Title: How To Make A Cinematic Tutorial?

Oh, hey there. Today, you probably came to this video wanting a tutorial. And I'm not going to be giving you a tutorial. I'm going to be giving you the tutorial of how to make cinematic tutorials. It's a bit kind of trippy in the head, but I think this is going to come out really good. And let's just start it, I guess, with the first tip. So, tip number 1 is transitions. Now, you have something in your scene, and then you go like this. So you can see here now I've transitioned into this scene by just sticking you into my forehead. Now the reason that looks seamless, I guess you could say, is because it is moving between something that looks the same
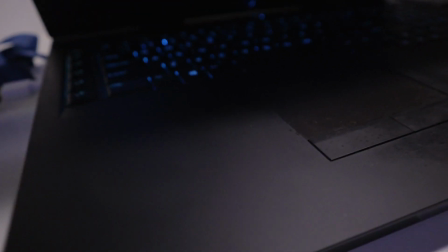and then it goes to something that pretty much looks the same also, but then you have like, that kind of stuff. Obviously that's so wrong to do.
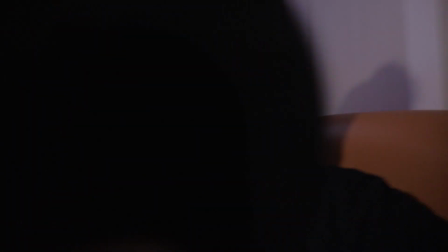Please don't do that in your videos. Ready for this? Boom. Oh shoot. Boom. Now the next thing is lighting, okay? You can see this lighting now.
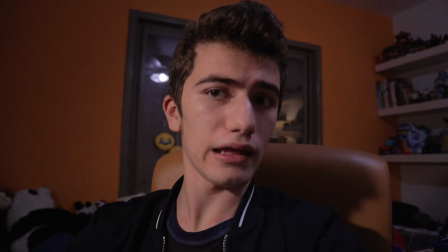Thank you, Creeper. You can see this lighting right now has a light source from here, bit of a shadow, and it doesn't look too shabby.
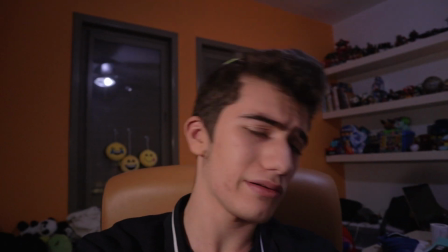And it looks a bit cinematic, okay? And that meaning it looks a bit dramatic. Okay, so if I would too, here, let's just put the light like right on top of my camera.
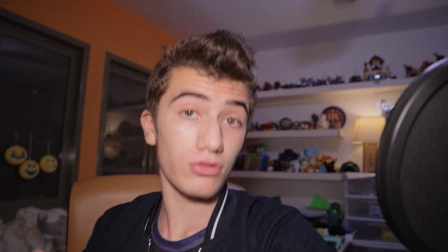Now my whole face is lit completely and it looks well, okay? This is like a beauty shot, you could call it.
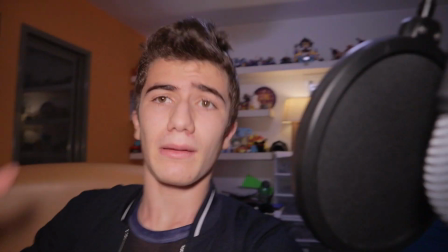But you're not really getting, here's my microphone, but you're not really getting the more
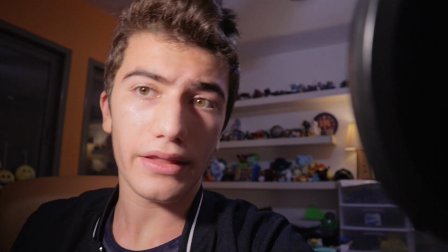dramatic look of like the shadow casting on the face that you might want for a dramaticer scene in your cinematic sequence. So, without further ado, I don't know, whatever, let's get to the next tip. Now, this tip is more revolving around, let's get some lighting, the fact that you should have different types of shots in your sequence. So, here, and I'm not talking about like having a different shirt on or whatever jacket,
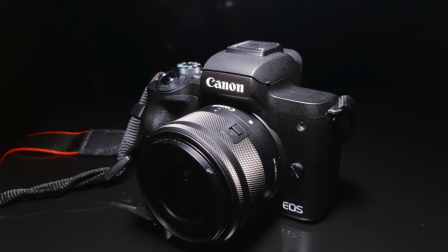but this is also useful, and it can give diversity. You want really diversity.
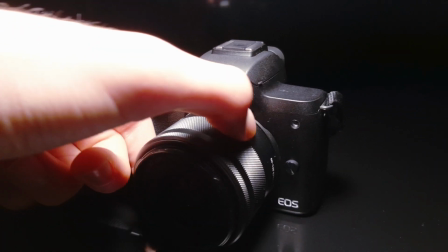That's what I'm trying to say here, okay? Diversity. So how do you get diversity?
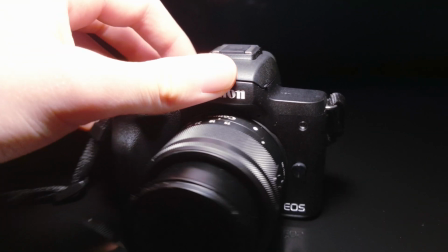You get different shots, or you get different clothes or different areas, whatever it is,
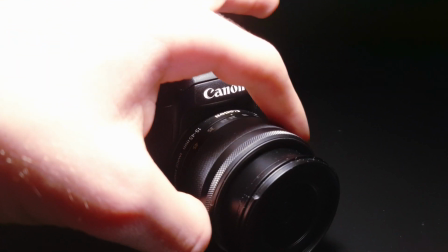and that really makes the person sort of feel like, they're going through your whole day, sort of.
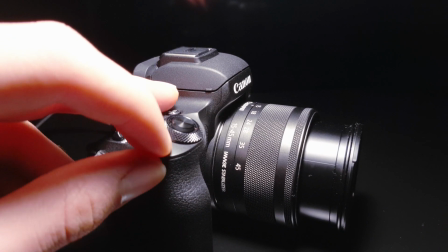It's like a vlog, you could call it, and it's not just like, whoa. It's not just getting a shot, like sitting here, okay, so you want to go like that and like that. No, you want to move around, you want to give the audience the feeling that they're there, okay? And also widening the lens helps sometimes, but you see I'm just moving around here. Now, obviously, I'm moving around here a bit too much, so yeah, I need to work on that to move a bit less, because it's probably annoying.
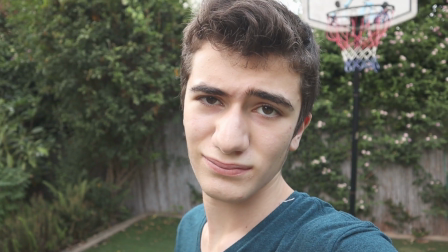So, that's that tip, and I wished I had audio in this shot, but you could also go outside and, go outside, pretty much. That's very important. Do stuff, show people stuff, and pretty much make them feel more at home. More comfortable watching you. Talking about comfortable, let's move to the next transition. Talking smoothly, talking nicely. Not yelling, you want to talk calmly, you want to explain, you want to still portray emotion without annoying the viewer. This isn't an action movie, this is a tutorial, okay?
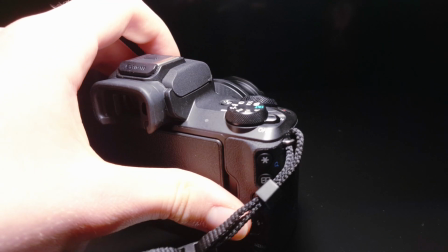Now, talking about tutorials, let's sort of give you guys a little treat.